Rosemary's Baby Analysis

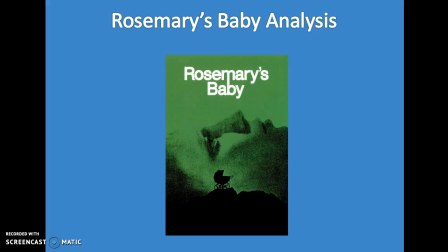(0:00)
This presentation is an analysis of one of the films we watched in class, Rosemary's Baby. It will include key features that I think have helped make it such a successful horror film and how it has inspired me.
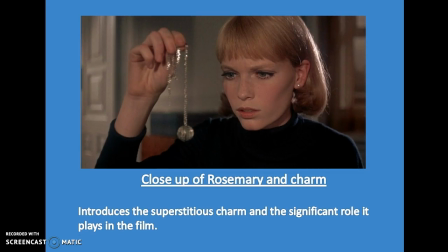(0:13)
Cinematography. A key close-up used in the film is of Rosemary and the unusual charm necklace she received. This shot clearly introduces the superstitious charm to the audience and the significant role it played in the film.
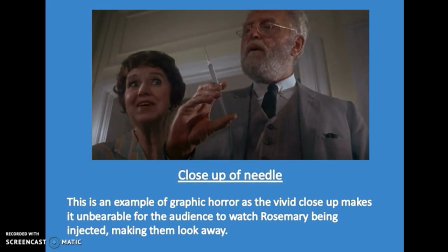(0:29)
Other close-ups used further on in the film include some of a needle. This picture is just one example of the shots made. However, there are many more used when Rosemary gets forcefully injected. These close-ups are also examples of graphic horror, as they are so vivid, making it unbearable for the audience to watch,
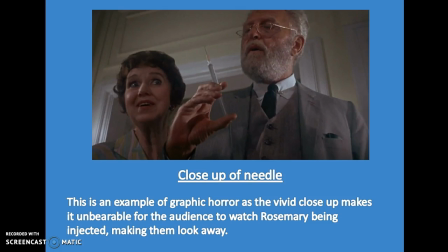(0:47)
especially when characters that cannot be trusted have control over her, therefore making the audience want to look away.
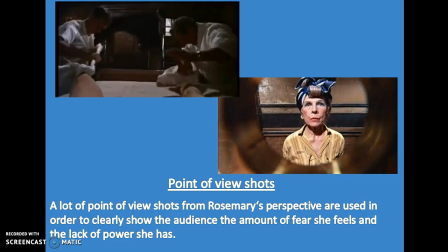(0:56)
Point of view shots are also frequently used in the film, especially from Rosemary's perspective, in order to clearly show the audience the amount of fear she feels and the lack of power she has. For example, in this first shot, it's clear that she is having to be controlled by other people as they tie her down to her bed,
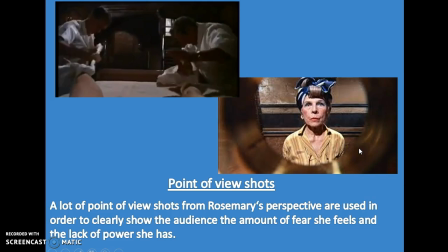(1:14)
whereas in this second shot, the fact that we can see the spy hole highlights how paranoid and scared she must feel of her surroundings. And overall, the use of cinematography in Rosemary's Baby has inspired and shown me how
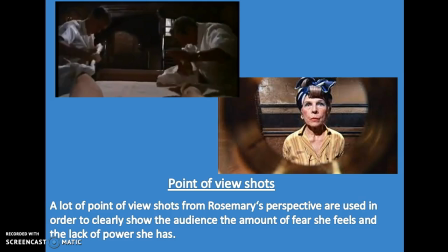(1:29)
effective different shots are in the horror genre in order to dramatize the feeling of fear for both the characters and the audience.
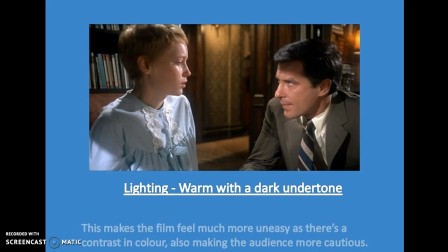(1:37)
Mise en scène. The lighting in Rosemary's Baby plays a huge role. Throughout the film it is mostly warm with a dark undertone, as you can see here in this shot. Therefore, this makes the scenes feel much more uneasy as there's a contrast in colour, which also makes the audience feel much more cautious.
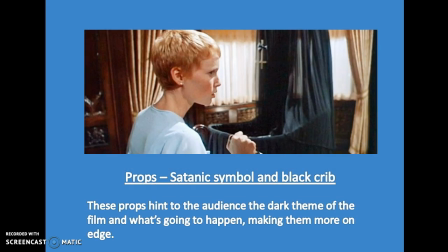(1:57)
The props in the film also have a large impact on the whole atmosphere, as they are very symbolic. In particular, the satanic symbol of an upside-down crucifix and black rib in the scene where all is revealed to Rosemary. These props hint to the audience the dark theme of the film and what's going to happen, making them feel more on edge.
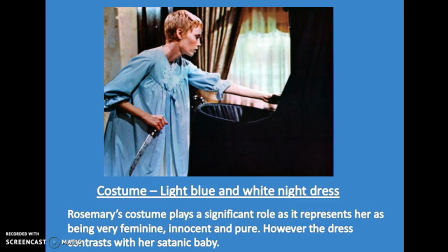(2:20)
Throughout the film, Rosemary is seen to be wearing a lot of feminine clothes, but the one that stands out in particular is her light blue and white nightdress. This plays a significant role as it represents her as being feminine, innocent, and pure, despite all the trauma she has been through.
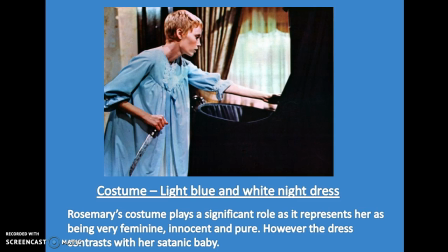(2:35)
However, the dress contrasts with her satanic baby, which is clearly shown in this picture as the light colours clash with the black rib. Overall, the use of mise en scène in Rosemary's Baby has definitely shown me how to create effect through contrasting, which I will keep in mind when planning my horror film trailer.
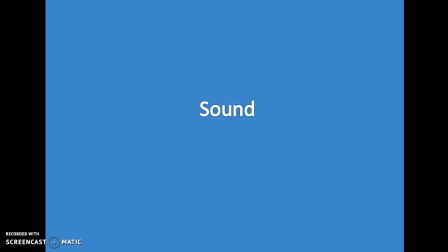(2:56)
Sound.
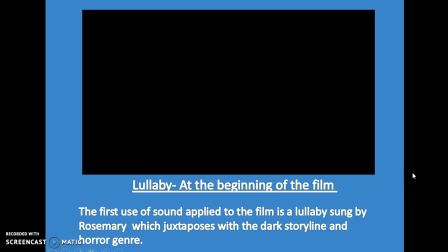(2:59)
The first use of sound applied to the film is a non-diegetic soundtrack of a lullaby sung by Rosemary, which juxtaposes with the dark storyline and horror genre, as they are usually associated with innocence and peacefulness. So I'll just show you a bit of the lullaby now.
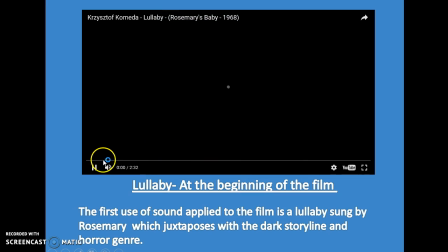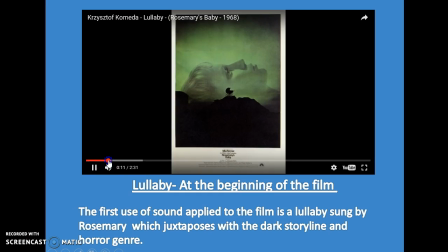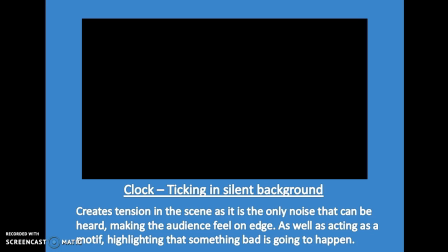(3:39)
Another use of sound is of the clock ticking whilst there is no other noise to be heard, which would have been enhanced for more effect. This ticking sound creates tension in the scene as it is the only noise that could be heard,
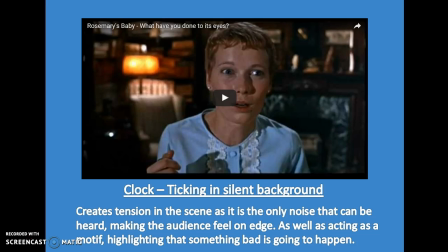(3:51)
making the audience feel on edge, as well as acting as a motif, highlighting that something bad is going to happen. I'll just show you a bit of this as well.
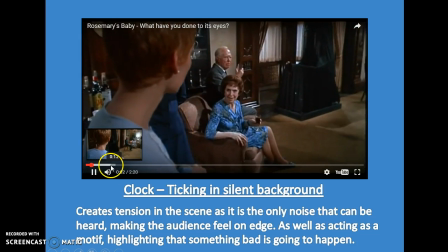(4:03) Rosemary, go back to bed, you know.